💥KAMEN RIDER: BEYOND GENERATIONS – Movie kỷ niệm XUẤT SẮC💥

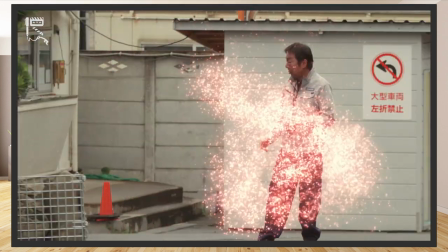Chào mừng các bạn đã quay trở lại với RTK Media. Có vẻ như đã lâu rồi chúng ta không có những video xoay quanh chủ đề Kamen Rider.
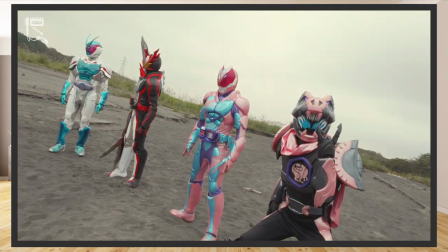Vậy nên hôm nay, hãy cùng mình tìm hiểu, đánh giá và review phần phim điện ảnh mới ra mắt ít lâu. Cũng là một trong những phim điện ảnh có chất lượng vô cùng tốt dạo gần đây của Toei. Đó là Kamen Rider Beyond Generations.
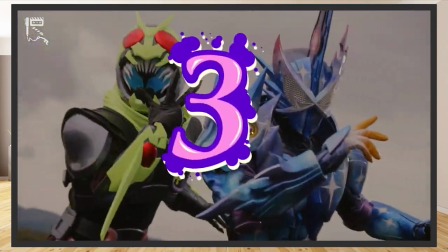Giờ không để mất thêm thời gian của các bạn nữa, chúng ta cùng bắt đầu luôn nhé.
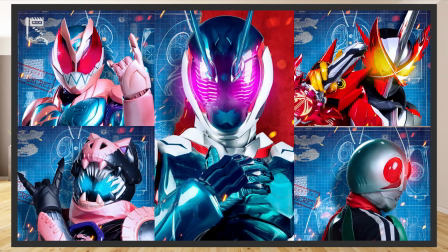Đầu tiên như thường lệ, là một vài thông tin cơ bản nhất xoay quanh bộ phim. Kamen Rider Beyond Generations là phần phim crossover giữa Kamen Rider Saber và Kamen Rider Revice,
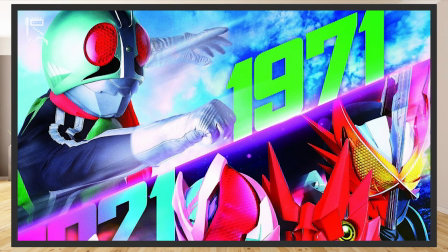đồng thời là movie Tyson thứ 12 của loạt phim, kỷ niệm 50 năm thương hiệu dòng phim Kamen Rider.
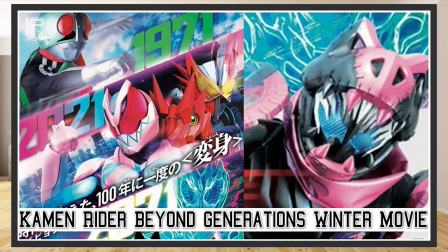Phim được khởi chiếu ngoài các cụm rạp Nhật Bản vào ngày 17 tháng 12 năm 2021 và phát hành Blu-ray vào ngày 27 tháng 4 năm 2022.
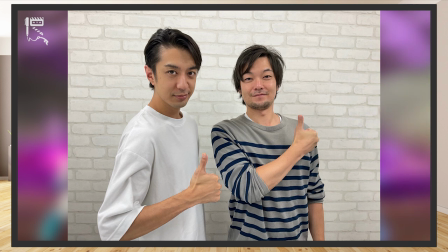Phim được sản xuất bởi Taku Mochizuki, Chihiro Inoue,
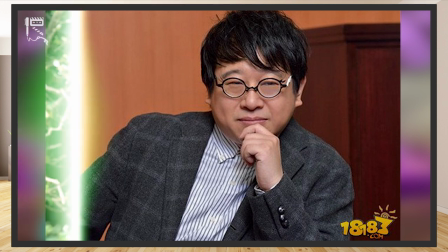trong bút viết kịch bản bởi Nobuhiro Mori, đạo diễn bởi Takayuki Shibasaki.
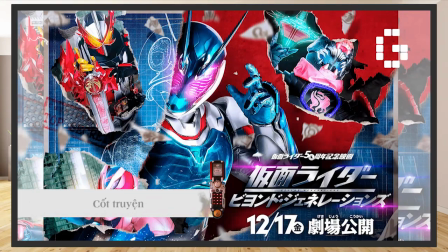Giờ ta sẽ tìm hiểu đôi nét về cốt truyện cơ bản của bộ phim nhé.
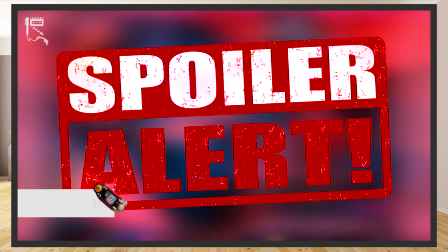Lưu ý, phần nội dung được đề cập phía sau sẽ chứa những tình tiết spoilers ảnh hưởng trực tiếp tới trải nghiệm xem phim của khán giả, nên các bạn cân nhắc kỹ trước khi xem tiếp nhé.
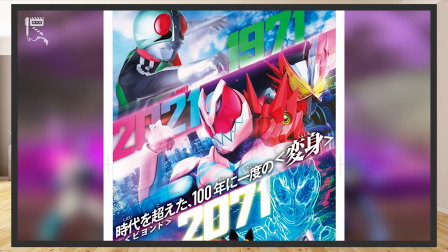Phim sẽ xoay quanh 3 mốc thời gian chính, đó là năm 1971, năm 2021 và năm 2071, tạo thành một chuỗi sự kiện kéo dài 100 năm lịch sử Kamen Rider.
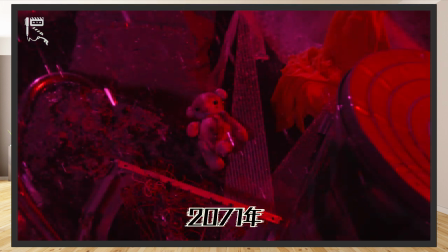Mở đầu với bối cảnh tận thế năm 2071, thế giới bị bao phủ bởi ác ma, dưới sự thống trị của tên ác ma Diablo.
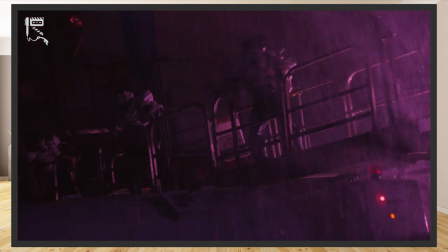Đây là hậu quả từ những sai lầm trong việc nghiên cứu về ác ma trong quá khứ. Để khắc phục tình cảnh bi đát này, giúp cho tương lai trở nên sáng lạ, bớt u tối hơn,
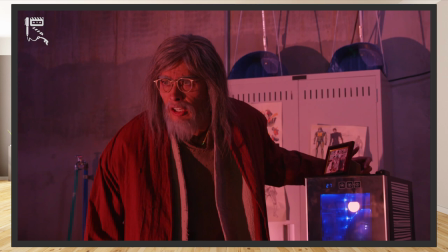Ryunosuke Momose, dưới sự giúp sức của George Karizaki Zanua, đã sử dụng Cyclotron Driver để di chuyển tâm trí mình xuyên không thời gian,
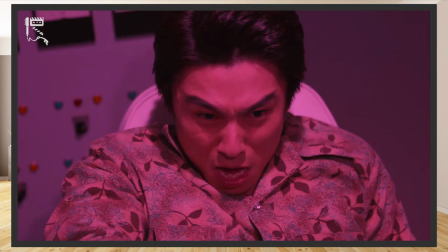trở ngược về năm 2021.
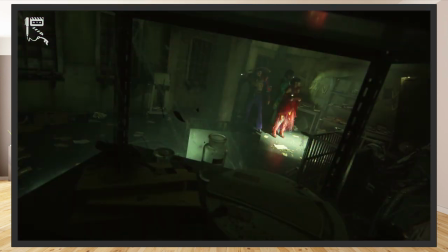Cũng vào năm 2021, tổ chức Deadmans đã tìm thấy tàn tích cũ nơi nghiên cứu về ác ma Diablo của tổ chức Shocker.
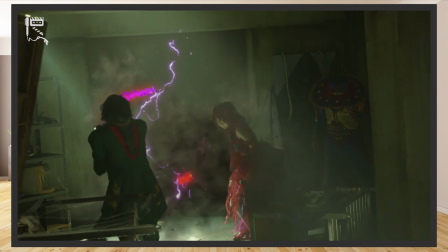Chúng đã đánh thức được tên Diablo. Tên ác ma này đang trên đà trở về hình thái hoàn thiện.
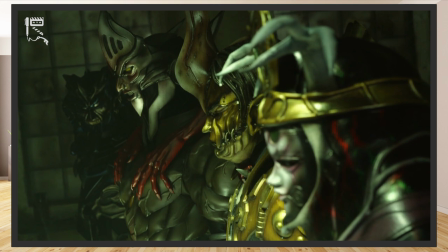Hắn đem theo những tên tùy tùng hùng mạnh để thực hiện dã tâm thống trị và tuyệt diệt nhân loại, bao phủ thế giới bởi ác ma, mở ra viễn cảnh như ở năm 2071.
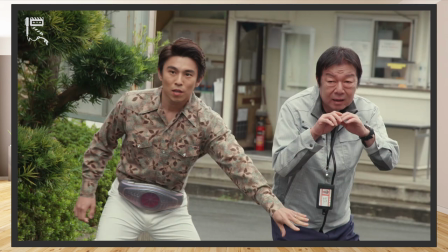Nhiệm vụ của Ryunosuke là phải tìm kiếm người có cùng huyết thống với mình để mượn cơ thể,
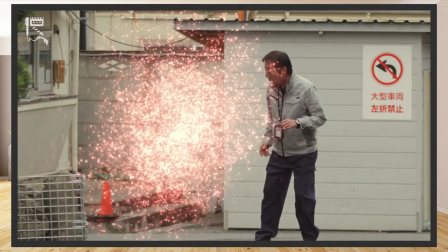chia sẻ ý thức, cùng nhau trở thành Kamen Rider Century nhằm đối chọi với Diablo.
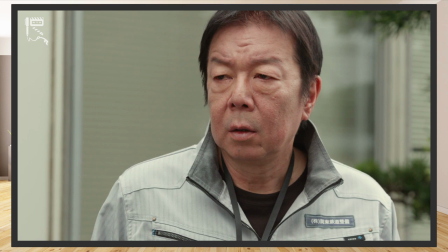Người mà Ryunosuke sẽ phải tìm gặp để thuyết phục chính là con trai của ông, Hideo Momose, người ở thời điểm năm 2021 đã là một người cha già dặn.
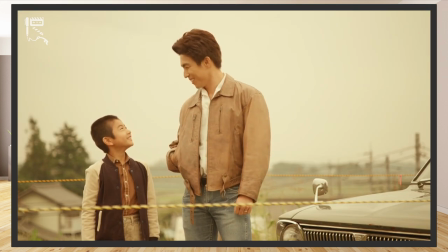Song, điều éo le ở đây xuất phát từ quá khứ của Ryunosuke,
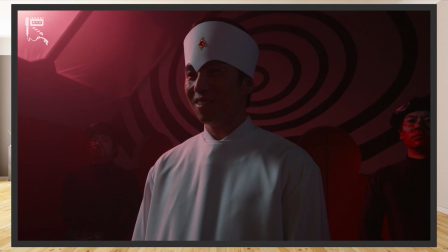khi công việc nghiên cứu tà ác đã ít nhiều cuốn ông ra xa khỏi gia đình nhỏ của mình, khiến cho Hideo đem một mối hận vô cùng lớn dành cho ông.
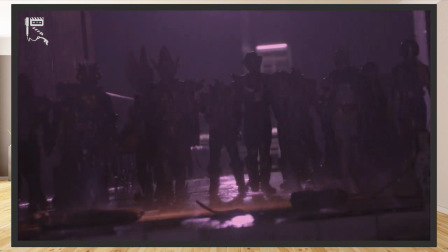Chưa dừng lại ở đó, ở tương lai, đội quân Rider tà ác phụng sự ý thức của Diablo cũng đang truy lùng,
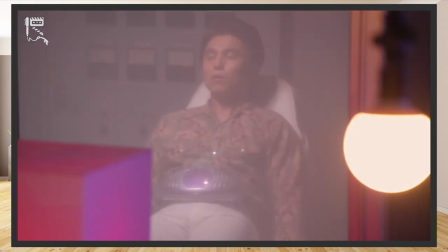tìm diệt thân xác của Ryunosuke để ngăn ông phá hoại thế giới tận thế lý tưởng của Diablo.
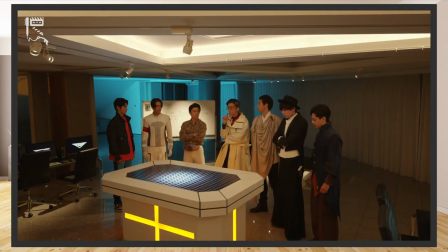Phối hợp cùng nhóm Rider của Saber và Revice, Ryunosuke bước vào hành trình bảo vệ tương lai và chuộc lại những lỗi lầm trong quá khứ của mình.
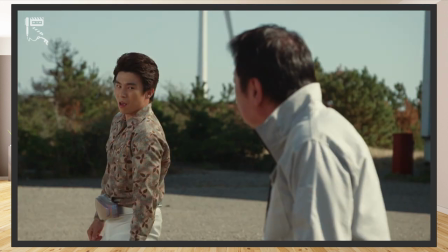Để nhận xét, Kamen Rider Beyond Generations được triển khai theo cách kể chuyện phi tuyến tính,
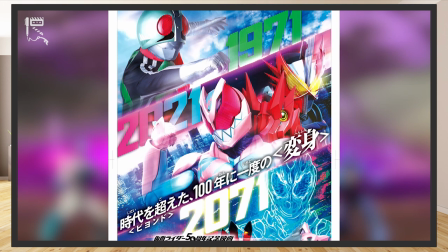trải dài 3 mốc thời gian chính được đề cập ở trên là năm 1971, năm 2021 và 2071. Tuy có tuyến timeline không nhất quán, nhưng biên kịch đã xử lý câu chuyện một cách khéo léo.
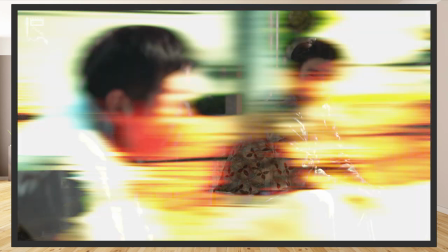Nhịp độ của phim duy trì ổn định để khán giả kịp theo dõi tình tiết phim, làm quen với những nhân vật mới được đưa vào phim, đồng thời hiểu được câu chuyện của họ,
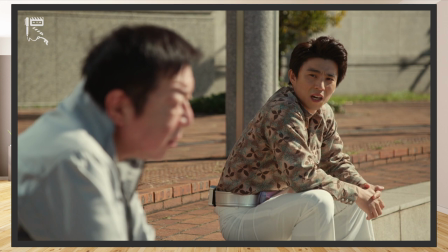từ đó đồng cảm và dõi theo hành trình của họ trong phim.
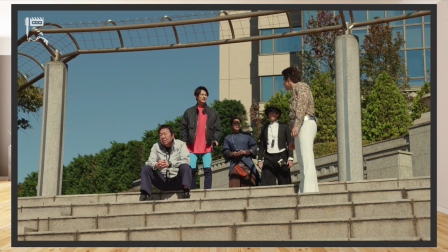Không những thế, với từng mốc thời gian, phim sử dụng những tông màu khác nhau, mang tính trực quan để khán giả dễ dàng nhận diện, không bị nhầm lẫn.
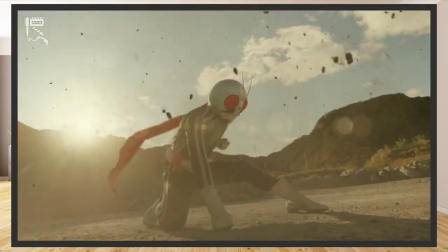Cụ thể, năm 1971 là tông màu hoài niệm, ám vàng. Năm 2021 là tông màu rực rỡ của hiện tại.
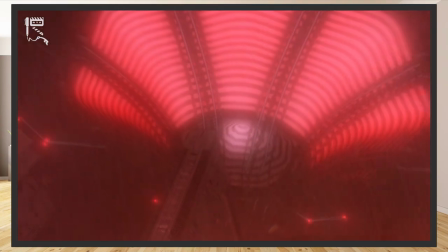Còn năm 2071 phủ lên một màu đỏ của máu và sự tĩnh mịch, u tối, đại diện cho tận thế.
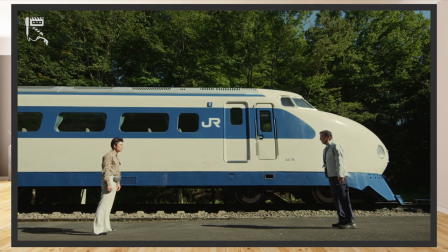Thêm vào đó, cách thắt nút, mở nút câu chuyện của Beyond Generations cũng khá mượt mà và thuyết phục.